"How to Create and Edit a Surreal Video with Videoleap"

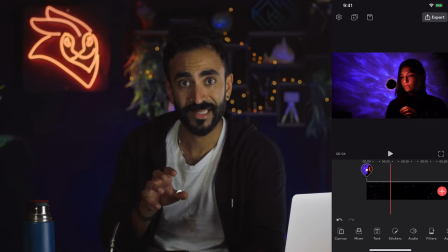3:40 So in this case I'm going to show you how I created this exact sun that I wanted to in order to make it
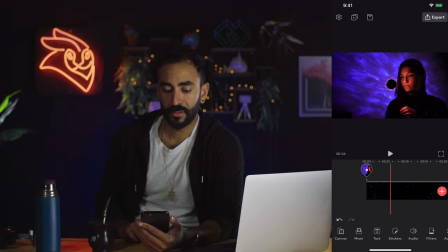3:45 look how I imagine it so let's go to the top and then we'll add a new project so here i'm gonna
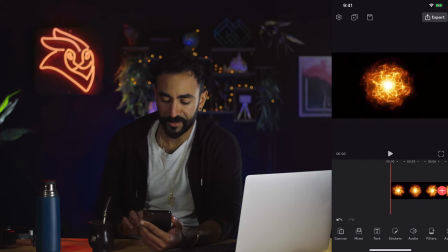3:56 add this nice fire that i found but we still need a planet we need the sun the actual sun for that we actually do have an asset that actually works for this so we're gonna go and add it here with a mixer let's tap a mixer we go to stock
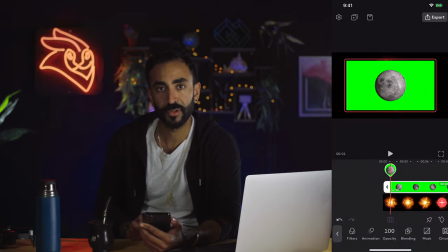4:18 and let's use this one this is gonna work just fine now let's drag it to the beginning and we're gonna key out also the green
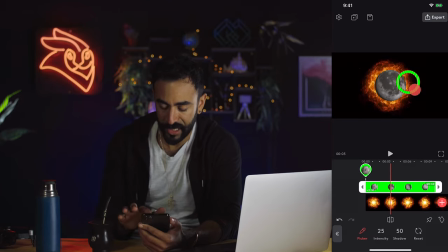4:28 in this case so that we can have only the planet awesome this
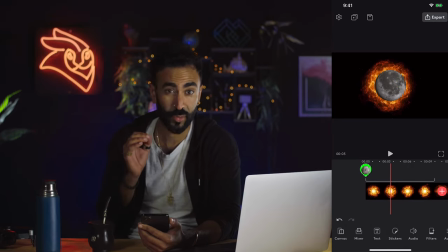4:33 doesn't need too much tweaking because the green is quite bright and green so there's nothing to do here it's quite easy for it to to take it out now let's place it in the
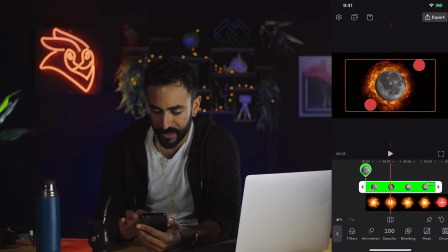4:44 in the middle kind of somewhere it makes sense maybe smaller cool somewhere there all right but it still still doesn't look like a sun it still looks like the moon with fire right so we're
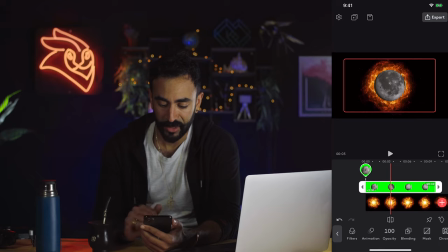5:00 gonna start to play a little bit with the colors and with the temperature. So let's tap the moon acid and let's go to adjust and then we'll raise the exposure a little
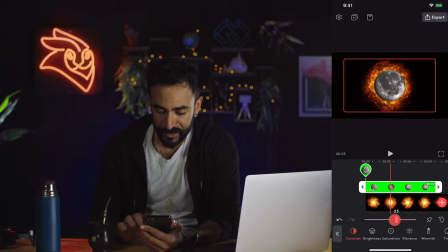5:13 bit not too much maybe a little bit more contrast and very important let's raise the warmth the temperature. Now it's starting to look more like a Sun but we need a little bit more brightness so let's go to exposure and let's raise it just a little bit more
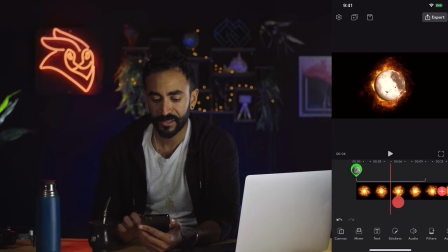5:31 now it's starting to look interesting but there's still something that doesn't work because it looks kind of like an element that is on another element so now i'm gonna clone i'm gonna duplicate the
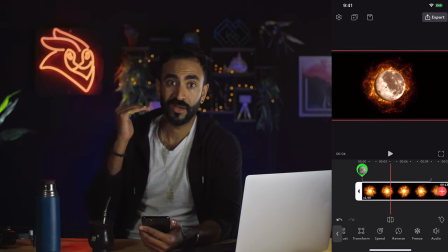5:45 asset of the fire but i'm gonna top it above the sun or the moon in this case and i'm gonna apply a blending mode that is gonna make it look more realistic so let's go and duplicate and then we'll tap on mixer
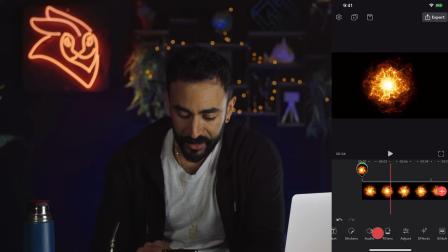6:01 and now I'm gonna change the blending mode I'm gonna have to choose this
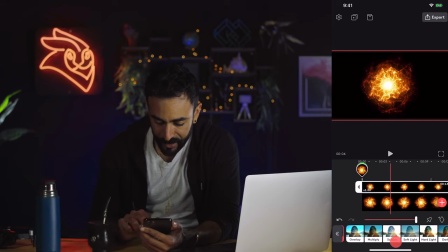6:06 yes and then blending and I'm gonna use the screen blending
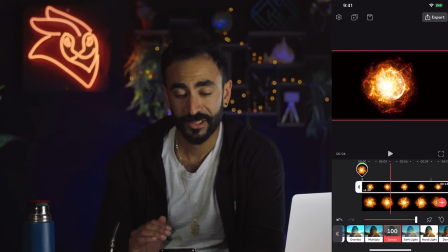6:11 mode what it does it gets rid of all the black in the image and will
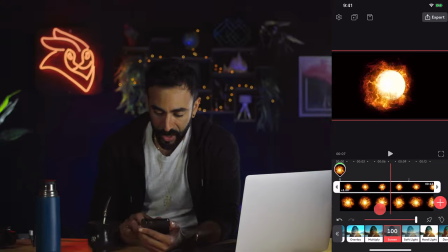6:16 leave only the white areas so now it's starting to look better but we lost now a lot of details from the planet so we're have to make a mask in order to still have a little bit of that planet texture. Let's go back,
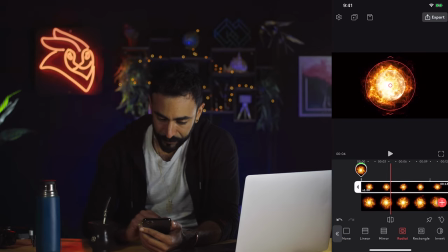6:32 let's go to mask and then let's choose radial and we're gonna mask this layer just a little bit like here in the center and we're gonna pull the arrows a little bit so that we have the feather a
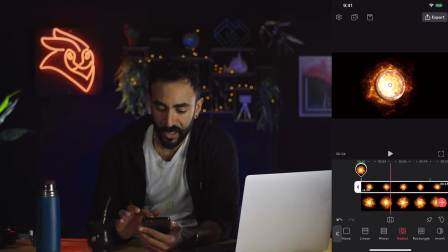6:48 little bit and it's not so contrasting the the mask we need
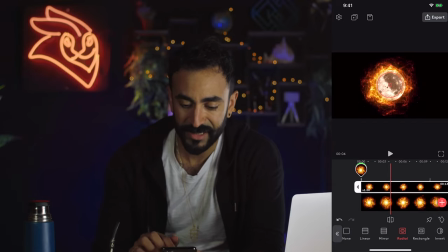6:54 to invert it of course now that we invert it now we still have a little bit of the texture from the planet and we have in the edges a little bit of mixing with the fire and the planet